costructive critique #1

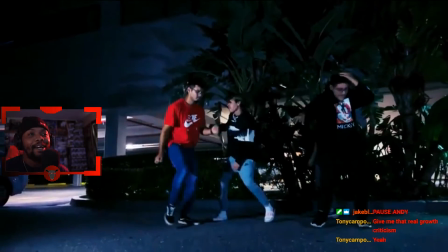4:02 this is like a little bopper though i ain't gonna lie like i'm maybe i was just gonna stone this shit i'm
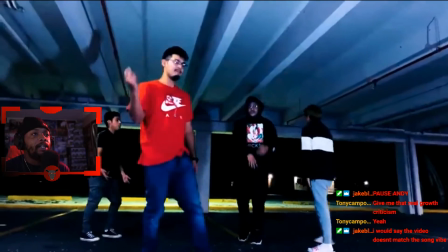4:16 trying to i'm trying to think because is it like okay so look a thing about being a director is right
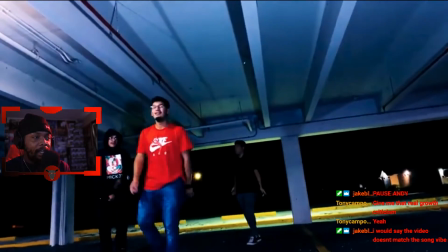4:24 location scouting for this this sound like some like you just hear it to me i
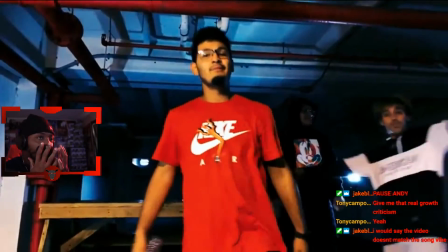4:31 just hear like an aquatic vibe so a pool or like the beach or like just a fucking
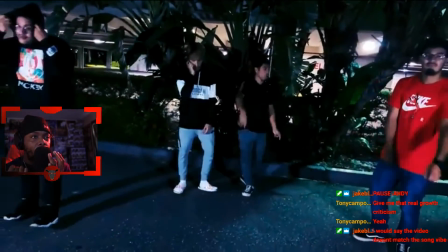4:37 like a whole vibe like water or some shit because it sounds like some fucking water shit
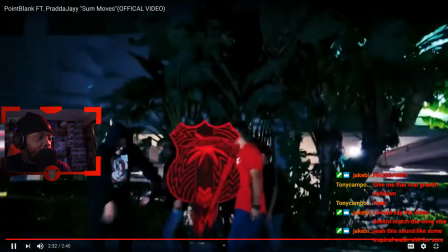4:42 it definitely sounds like some water fucking okay
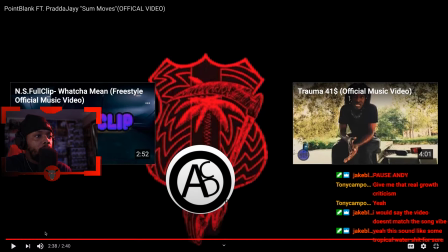4:48 so look i have to ask a question so i'm gonna go right i gotta go to the beginning
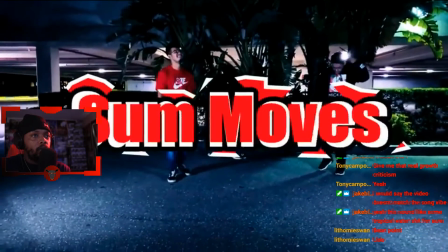4:55 you see okay
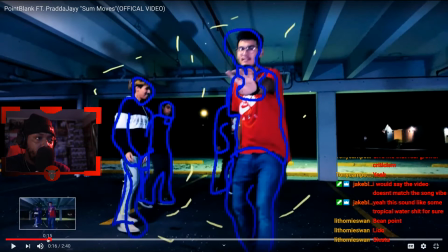5:06 so look so look what I would do instead of Tony instead of giving this dude a whole like a whole nother
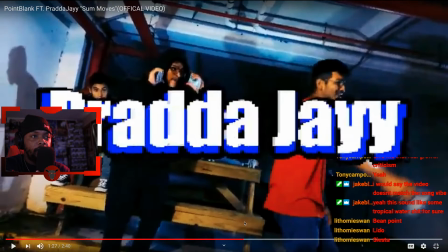5:19 intro right here when he comes in because
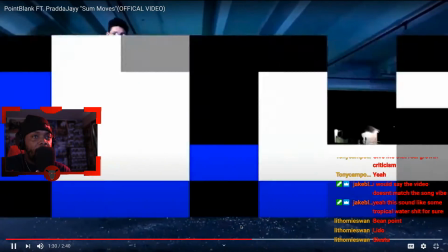5:24 look i like bam
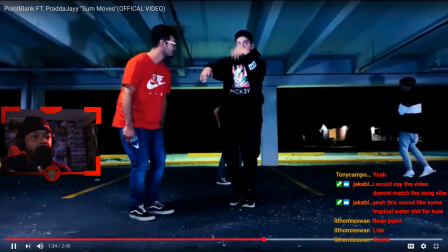5:29 product to the side bam right there that's all you need right there you didn't need you didn't
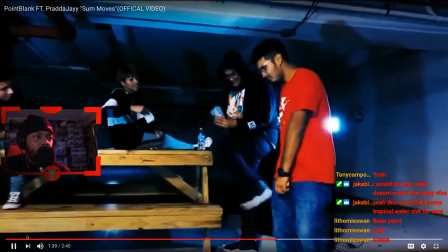5:33 need the uh the big one because you could have put it to me this is my opinion now
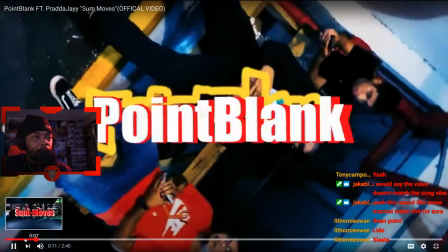5:39 leto bean point but look look i would have put i would have put point blank
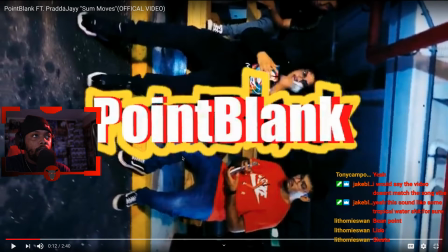5:48 featuring uh Prada J under this smaller cause he's the feature point blank like just a little smaller featuring Prada J looks cleaner
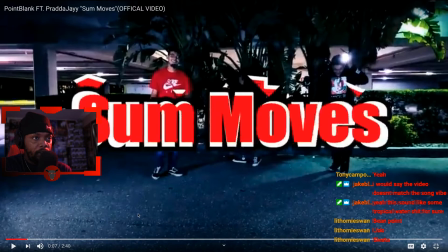6:02 and let me see this is just for me I ain't shit though I just got a few videos under my belt
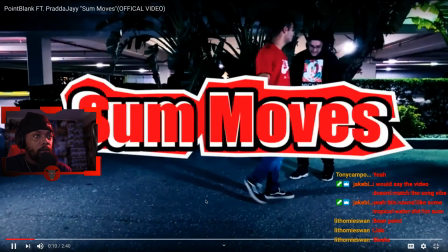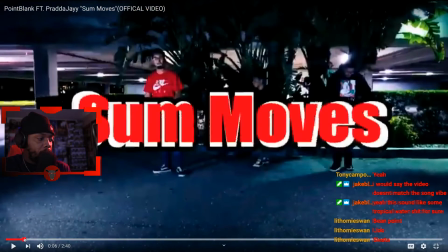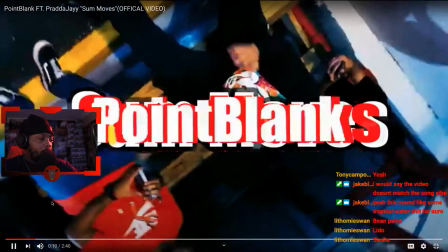6:20 And it's all about it's all about pacing so so I ain't gonna spend too
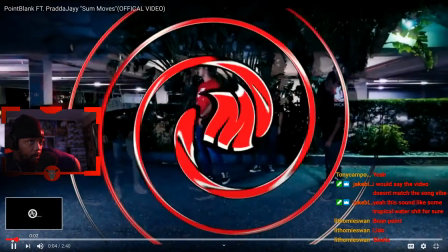6:27 long on this cuz I ain't trying to fucking take apart your whole video make
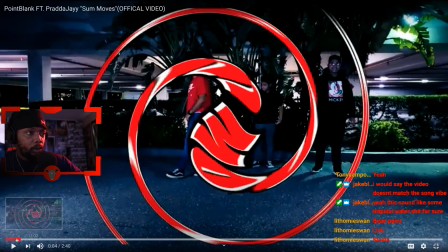6:34 that short the shorten that up that took up that took up too
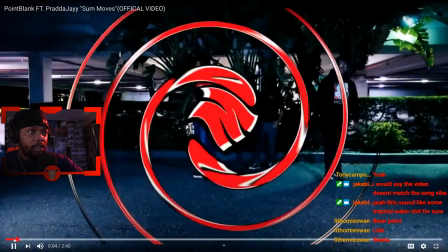6:38 much time this took up too much time right here spinning because
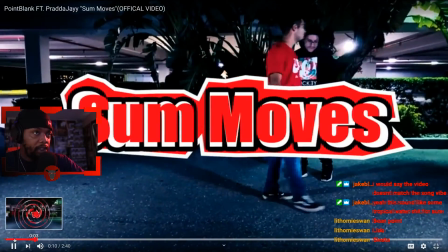6:43 that should have been out already and then you could have came in with like with a change you could have changed a little quicker and then put that in there and
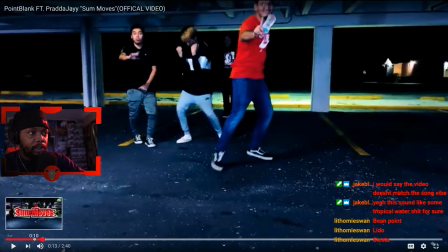6:52 you would have had time so it's this is more of a clean transition you have more of a clean transition right here
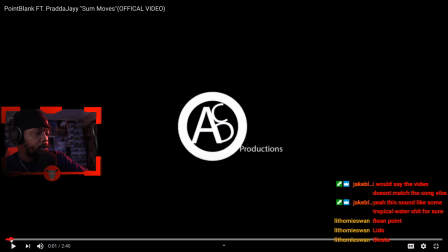7:00 i'm gonna do this one more time if
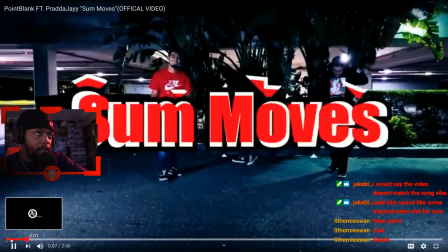7:06 you're there tony i would have cut that already cut to another thing with a point blank whatever
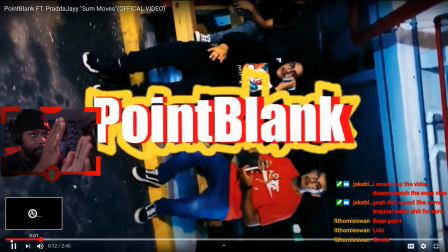7:11 then you'd have had time then you'd clean going into that without any words over it
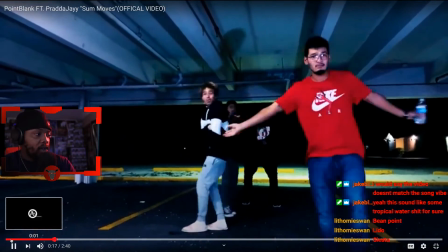7:18 but i like the drawing i like everything
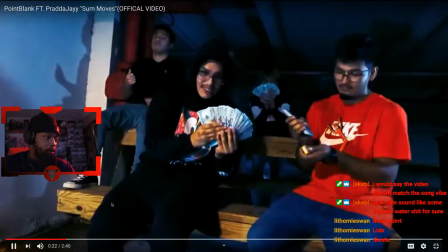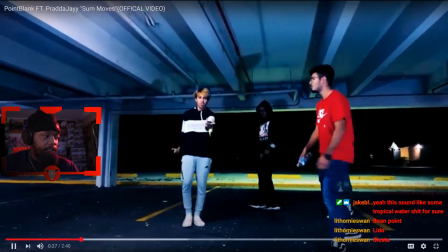7:26 one thing okay and this is nothing my next thing is nothing on you
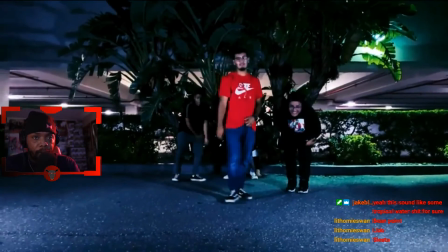7:36 okay so make sure make sure when your artists are performing bro
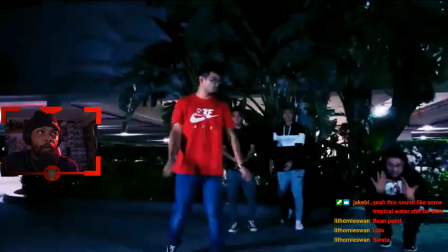7:43 make sure they're fucking mouthing the words make sure they know their songs
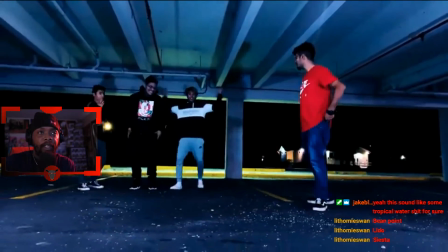7:51 what is it when you see them and they make their songs and they're rapping it and they're doing this